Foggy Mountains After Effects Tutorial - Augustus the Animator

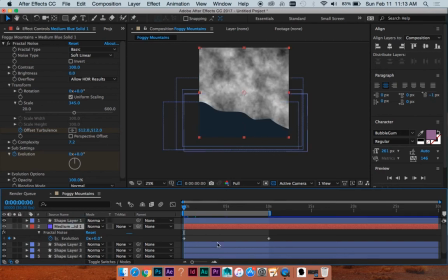496s
I think I will have this in front of this first mountain, actually, and it's good that it's set up this way, because now I can use this as a guide for my mask. So I'm going to hit the pen tool, and on my solid with the fog, we're just going to do a really loose, similar shape here.
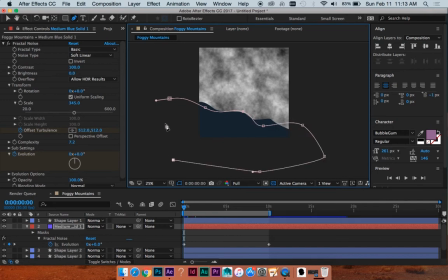513s
And don't worry, it'll be look better than that.
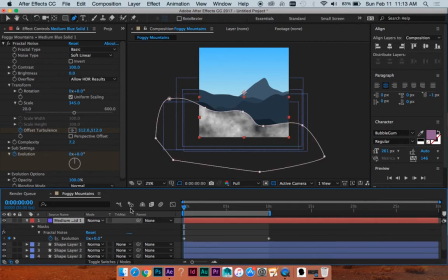517s
Now we're going to put this in front of the actual mountain piece, and then hit M for mask.
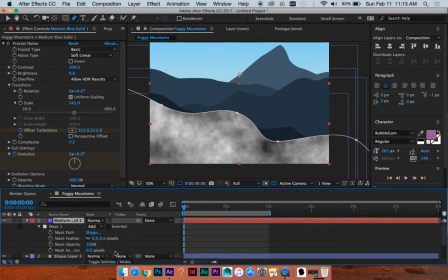523s
If you hit it twice, it brings on all the properties. We are going to feather this. Oh my, that's so blue.
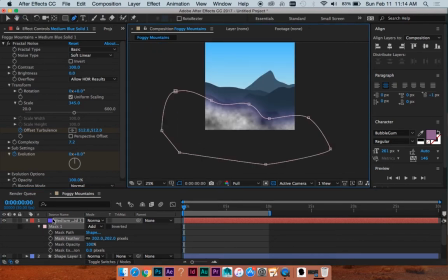535s
Interesting. I did not realize the fill color of your solid affected this.
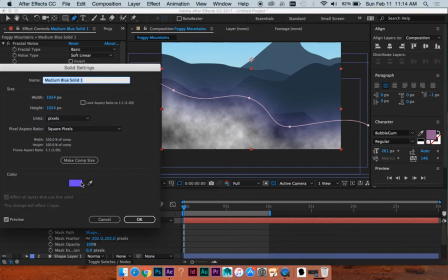544s
Let's hit Shift Command Y, bring up these guys, and just do, I did not know that.
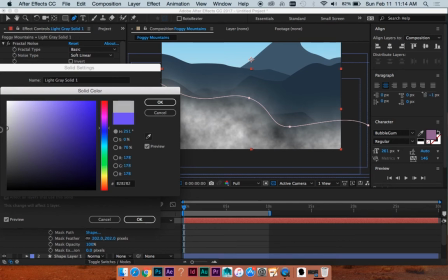551s
We'll just make it a gray, like the foggy gray. I'll do this. Great.
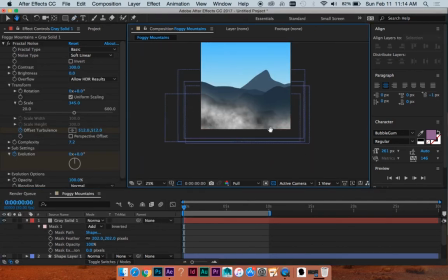557s
Problem solved. Okay. So we have that.
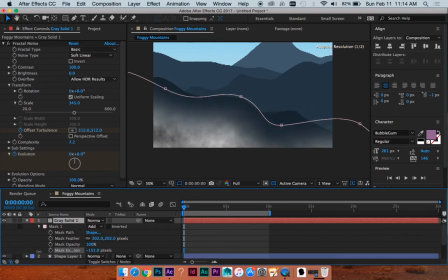562s
Let's do mask extension. We'll do that down a little. I think I'll actually reduce this feather. Actually, no, I won't. I'm going to increase it. Reduce this.
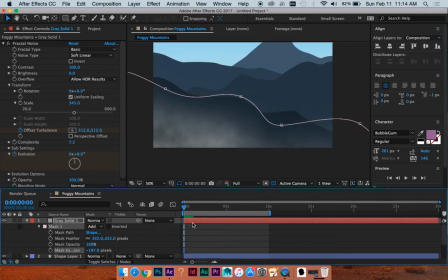582s
All right. You can see it's already looking a little bit foggy, which is great. I think, yeah, I'm going to reduce the scale, even though I cranked it up. I was wrong, all right? To have it'll have a little bit more variation if we don't have the scale cranked up so high. And
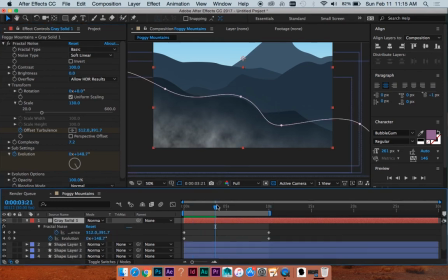600s
I'm also going to hit U to bring down my keyframes, move over to the end, and for the, the offset turbulence one, the position, basically, I'm going to have it go a little bit to the left as well. So it's a diagonal path instead of like straight up, a little bit more to the left.
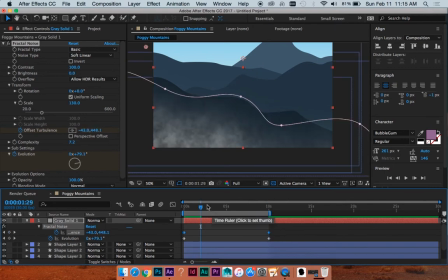620s
Oh, shoot. So what I did was a silly mistake. I clicked on this property which selected both keyframes, and since I changed it while hovering over a keyframe, my starting or both keyframes were changed to be this, so there's still no movement, which was silly. So now without them both selected, I'm just going to crank it while on this one.
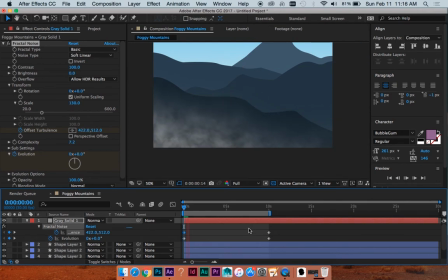640s
Silly me. There we go. And I'm also going to crank up the evolution a little bit, I think. Excellent. And I might even, I'm going to reduce the opacity on this just a little
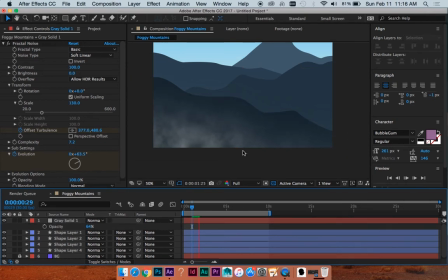662s
to have it be a little softer. Great, and there we have a little bit of fog.
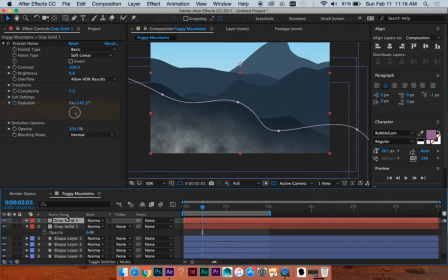667s
Let's do that again. Just duplicate this layer, put him down below this guy. We'll change our mask to fit our needs for this next mountain shape.
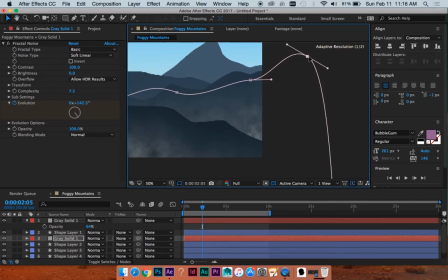680s
Move this down a little. And since the mask is so feathered, you don't have to worry too much about the exact shape of it.
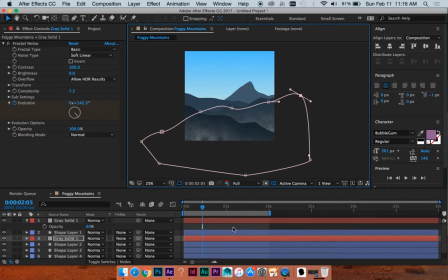689s
But you know. So let's see, with this one, I am going to hit UU. Just kidding. I'm going to hit U to bring down the properties. Under scale for this one, I'll twirl down transform.
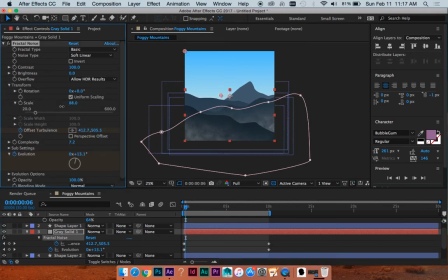705s
I'm going to do a smaller scale so it does look like it's actually farther away. But we're also going to turn the contrast down a little bit, because this is farther away, and as you get farther from your point of view, things have less contrast.
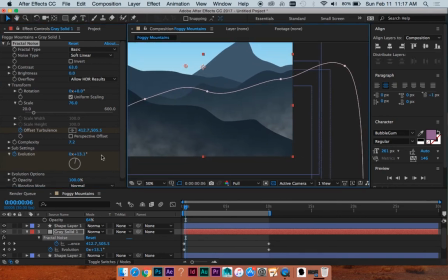718s
So, let's see. I'm also going to have it, instead of gliding to the left, I'm going to have it glide to the right. So let's do something. That's probably like way too much. There we go. Just do a little something like that.